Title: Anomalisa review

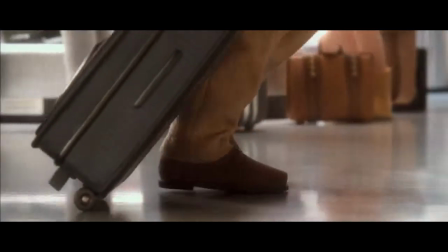As many of you know, Charlie Kaufman, who wrote and co-directed this film with Duke Johnson,
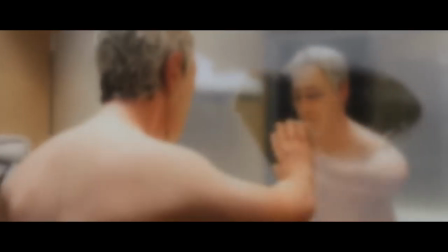is one of my favorite, if not my absolute favorite, figure in Hollywood.
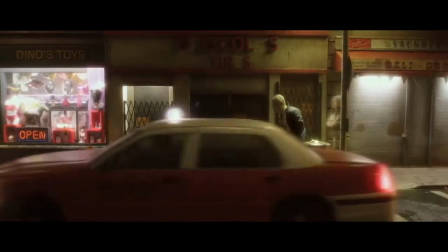His films have the extraordinary quality to change the way you see the world, life, human nature, and yourself.
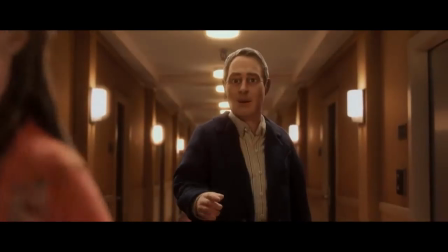Anomalisa is no exception. This is only Kaufman's second directorial outing and his first time working with stop motion animation,
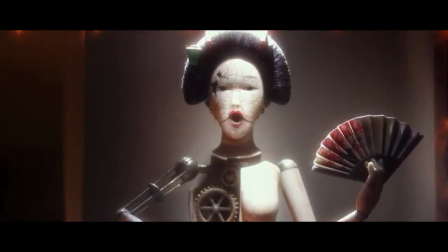which is likely why he teamed up with Duke Johnson, but it certainly doesn't show.
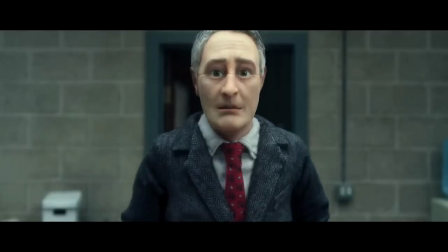This is an incredible, thought-provoking, deeply original story that,
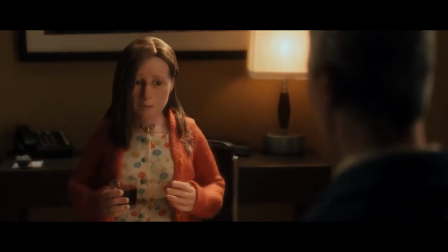despite its small crowdfunded budget, is crafted with warmth and a sure hand.
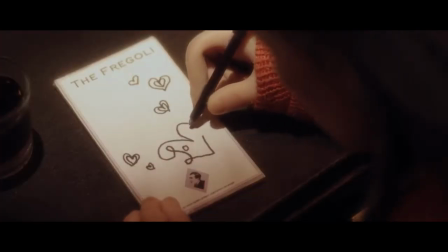Anomalisa began its life as a stage play by Kaufman, without any intention to bring it to the big screen. It was a stripped-down production, with nothing but a few actors sitting on stage talking to each other,
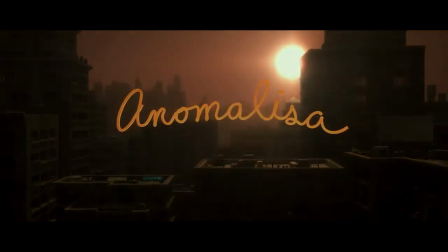letting the script speak for itself through the actor's performances and the audience's imagination.
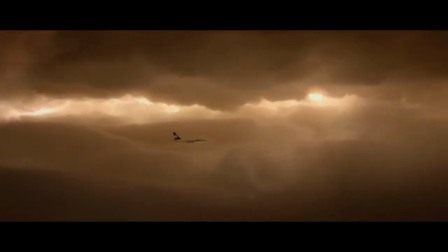Though that version has its own interesting nuances and insights inherent to the medium, transforming it into a film gave it a new dimension through the visuals.
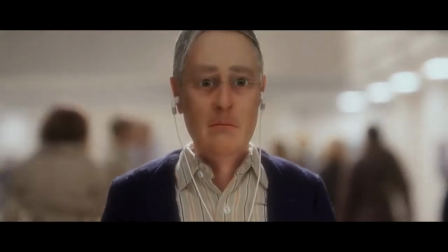This is one of few animated films where the animation truly adds something to the experience beyond aesthetics.
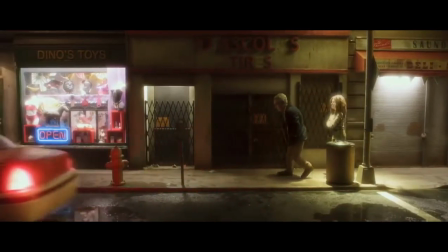It wouldn't be the same done any other way. For one, simply the choice to do it with stop motion gives it a grounded, human feel, but with just enough distance.
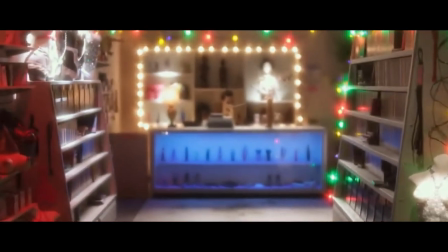Even though we're not watching real people do things, the characters come to life through the humanistic elements of the animation,
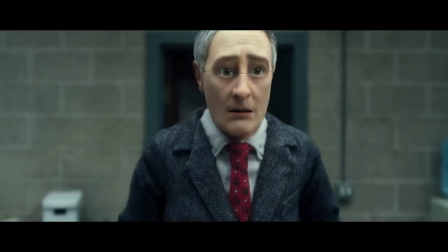the minor imperfections and the subconscious knowledge that each frame is handcrafted by a group of artists,
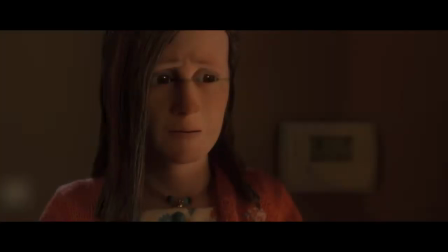making each and every aspect of the frame an artistic choice. Additionally, because it's animated, some of the more surreal elements work literally.
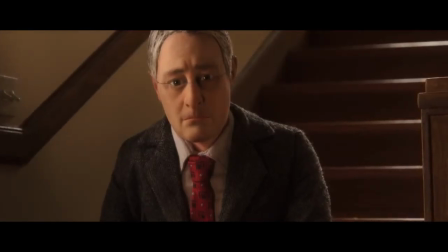Since I was invested in the characters and their world was real to them in context,
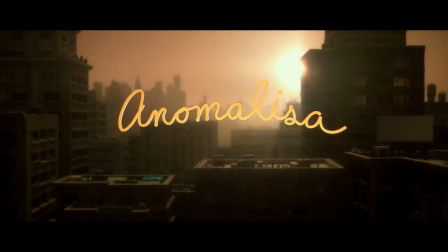the impossible things that resulted from the main character's mental state became just as real to me as they were to him.
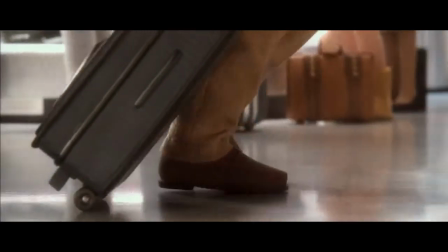I don't want to go into too much detail so as not to spoil anything, and I've even cut out parts of the trailer here that reveal a bit too much if you look carefully,
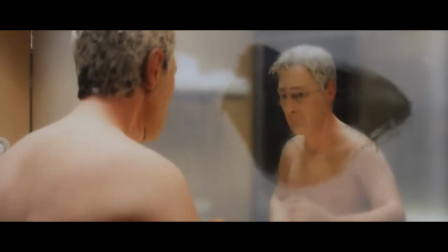but the specifics of the way the characters are constructed physically is really interesting and unique.
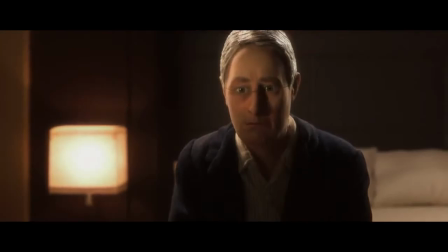On the surface level, it allows the animator to create realistic expressions more freely, but it also creates interesting thematic aspects,
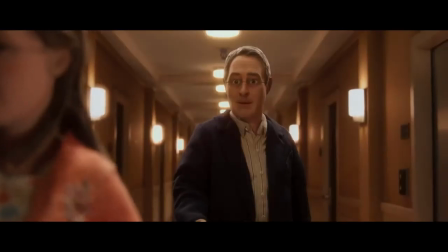which is the real value of this unconventional animation format.
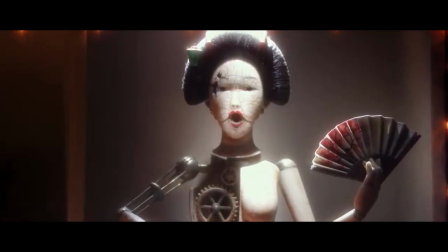The story, like much of Kaufman's work, is a universal human experience told in a unique way,
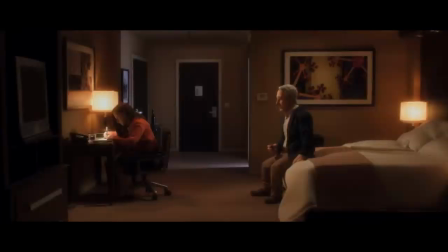a kind of slanted angle that gives us a different view of ourselves, which, in a way, makes it all the more clear and impactful.
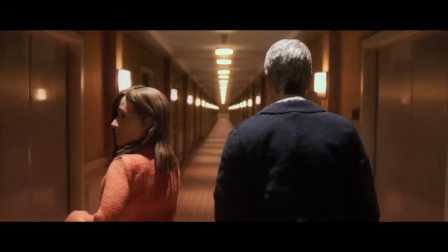Though we may not experience things literally quite the same way as Michael, our main character, we've all been in similar mental states,
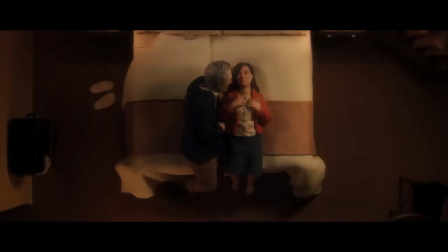disconnected, alone, exposed, paranoid, just not quite right.
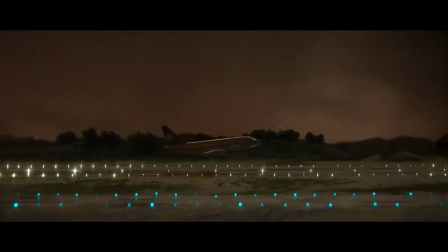As someone who absolutely adores all of Kaufman's work, this may not be his best film yet,
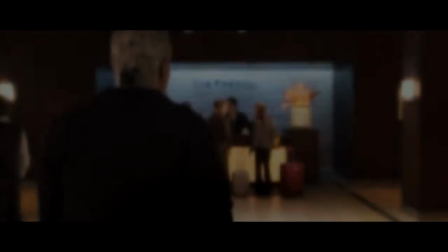but it's definitely one of his better ones, not to mention one of the best films of the year, and one that I'll remember in the future, stacked up against the greats of all time.
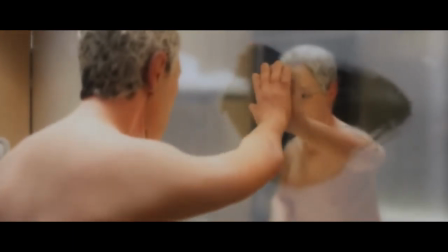It's simple in scale,
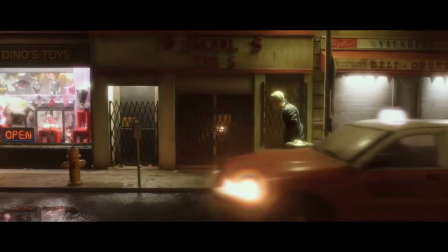but it's an introspective, profound experience with an amazing attention to detail that's left me thinking about it ever since my first viewing. And I can't wait to see it again to uncover what else it has in store that I missed the first time around.
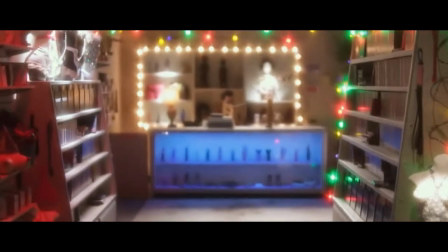It's certainly not an uplifting film, though it does have Kaufman's usual touch of quirky humor, but it's one you won't walk away from as quite the same person you were beforehand.